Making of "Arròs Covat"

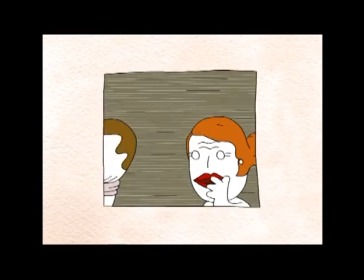484s Si despiertas a un sonámbulo, puede tener un shock. ¡Un shock! ¡Pero si me quiere matar!
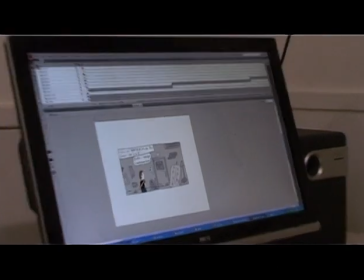489s
Esto sería la animatic de Juanjo. Los diferentes planos, cómo llega Xavi, sube las escaleras, entra en la casa.
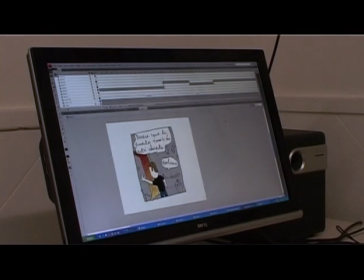501s
O sea, es como un cómic. No tiene movimiento, pero sí que tiene el tiempo de cada viñeta y los diálogos de los personajes. Entonces eso nos da la pauta para poder darle movimiento y expresión a los personajes.
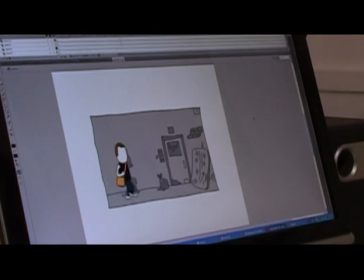516s
Pues aquí tenemos que sería este animatic animado.
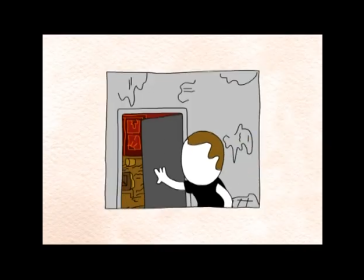522s Parece que la puerta también está abierta. ¿Hola? ¡Joder!
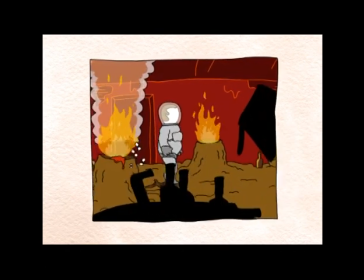533s La deriva orbital me ha llevado a un nuevo planeta.
Bueno, para mí es mágico. O sea, es como, no sé. Ya al principio, cuando veía los primeros capítulos, ni me daba cuenta las modificaciones que se habían hecho o las cosas que se habían añadido, porque estaba fascinado en ver cómo se movían simplemente los muñequitos. Y ver que era como tan, tan fiel, por otra parte, ¿no? Porque la estética y el dibujo es muy, muy, muy fiel. Y para mí es como un truquillo de magia, o sea, porque no, yo realmente no, nunca había pensado en hacer una serie de animación ni me interesaba demasiado y tampoco es un mundo que me atraiga mucho, pero como los niños, o sea, yo lo miraba y veía que se movía y ya era suficiente.
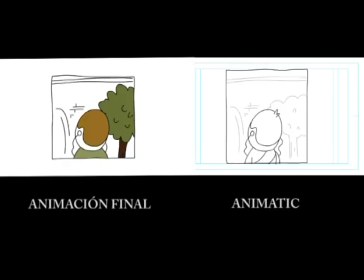577s La Massana. Tot va començar aquí. Aquí va ser on vaig estudiar disseny gràfic.
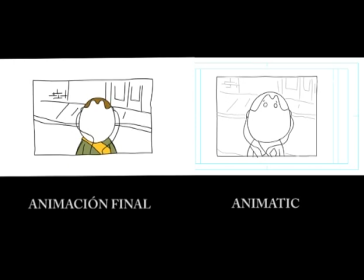582s Aquí vaig veure per primera vegada i a plena llum una noia nua.
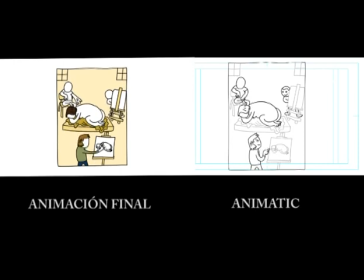588s Fixeu-vos en la preciosa model i en el moviment de les seves corbes.
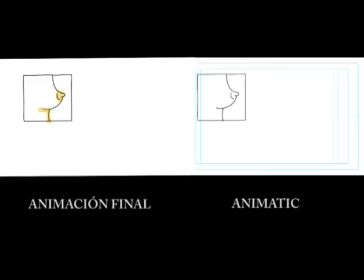592s Abans d'això, només havia vist un collage de parts inconexes i a les fosques, una teta per aquí, un pubis per allà, i una revista porno, esclar.
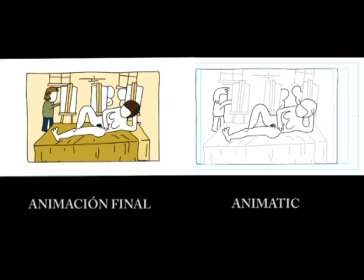600s Però allò era diferent. Era una sensació de llibertat.
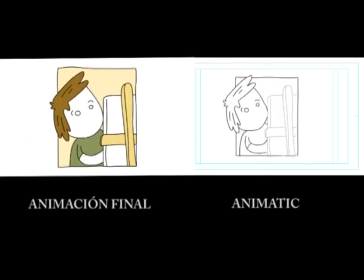605s No sabia on mirar.
A nivel gráfico, nuestra mayor preocupación era conseguir trasladar el universo gráfico de Juanjo al mundo de la animación sin que perdiera su esencia.
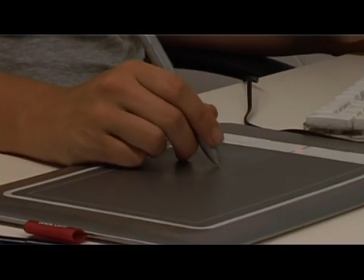614s
Entonces, en este sentido, creo que el efecto que le damos a la línea, la vibración, juega especialmente a favor, ¿no?
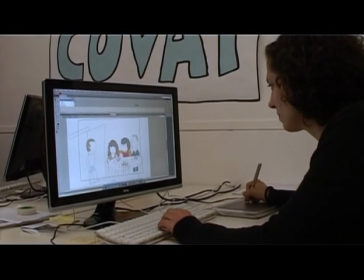620s
Ya que el dibujo es siempre irregular, no hay ángulos rectos, es toda mano alzada y es muy orgánico.
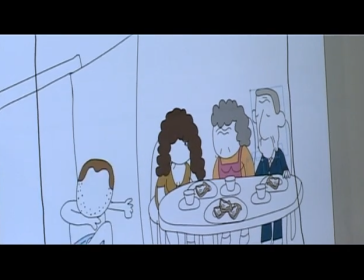626s
Entonces, la vibración de la línea, de alguna manera, refuerza todo esto. Bueno, lo de la línea surgió, lo de la vibración surgió porque, en un principio, como los personajes no tienen cara,
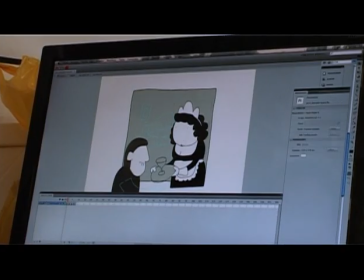635s
cuando hablaban y así, pues era como, bueno, queríamos buscar una manera de que se notara que hablaban o no hablaban,
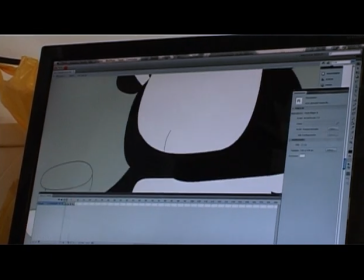643s
pero luego al final nos gustó mucho el cómo quedaba, porque le daba como más vida a la animación y al final lo incorporamos a todo. Siempre que sean personajes, cosas animadas, normalmente los objetos que no tienen vida son estáticos.
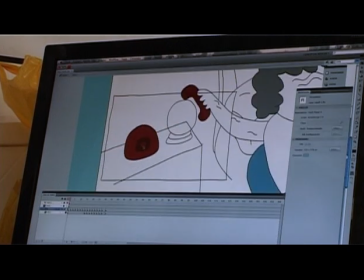658s
Por ejemplo, en este plano, si entramos dentro, el teléfono pues no tiene vibración, en cambio
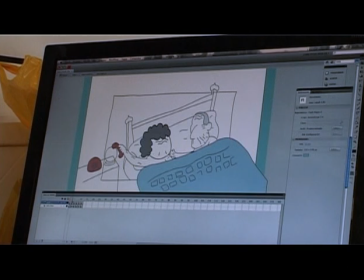669s
los personajes sí que tienen todas vibración en la cabeza,
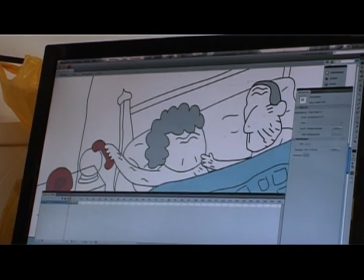677s
en la cara de Serafí.
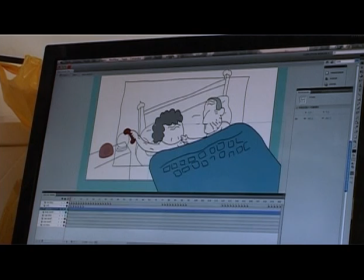684s
Pero en cambio la cama y todas estas cosas no tienen vibración. Una de las diferencias básicas entre Arroz Cubat y el resto de animaciones del mundo mundial es que uno pone caras y expresiones a los personajes. Los personajes no tienen cara, tienen un lienzo blanco, que tú, con las voces y con las actitudes, entendiendo lo que le está pasando, llenas. Es como un medio camino entre la literatura y el cine, ¿no? Lo que está pasando, la trama, los tempos, la emoción tiene que ver con el cine, pero tú estás rellenando los huecos en blanco.
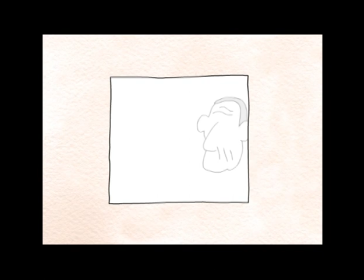719s
Parece que sean palabras las caras.
Y ahora, antes de morir, he querido volver.
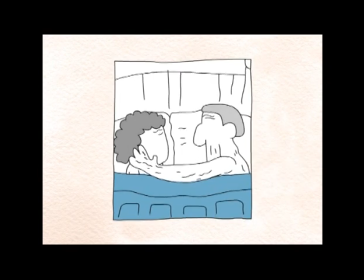724s Volver para verte, Paquita. Oh, Serafín. Paquita.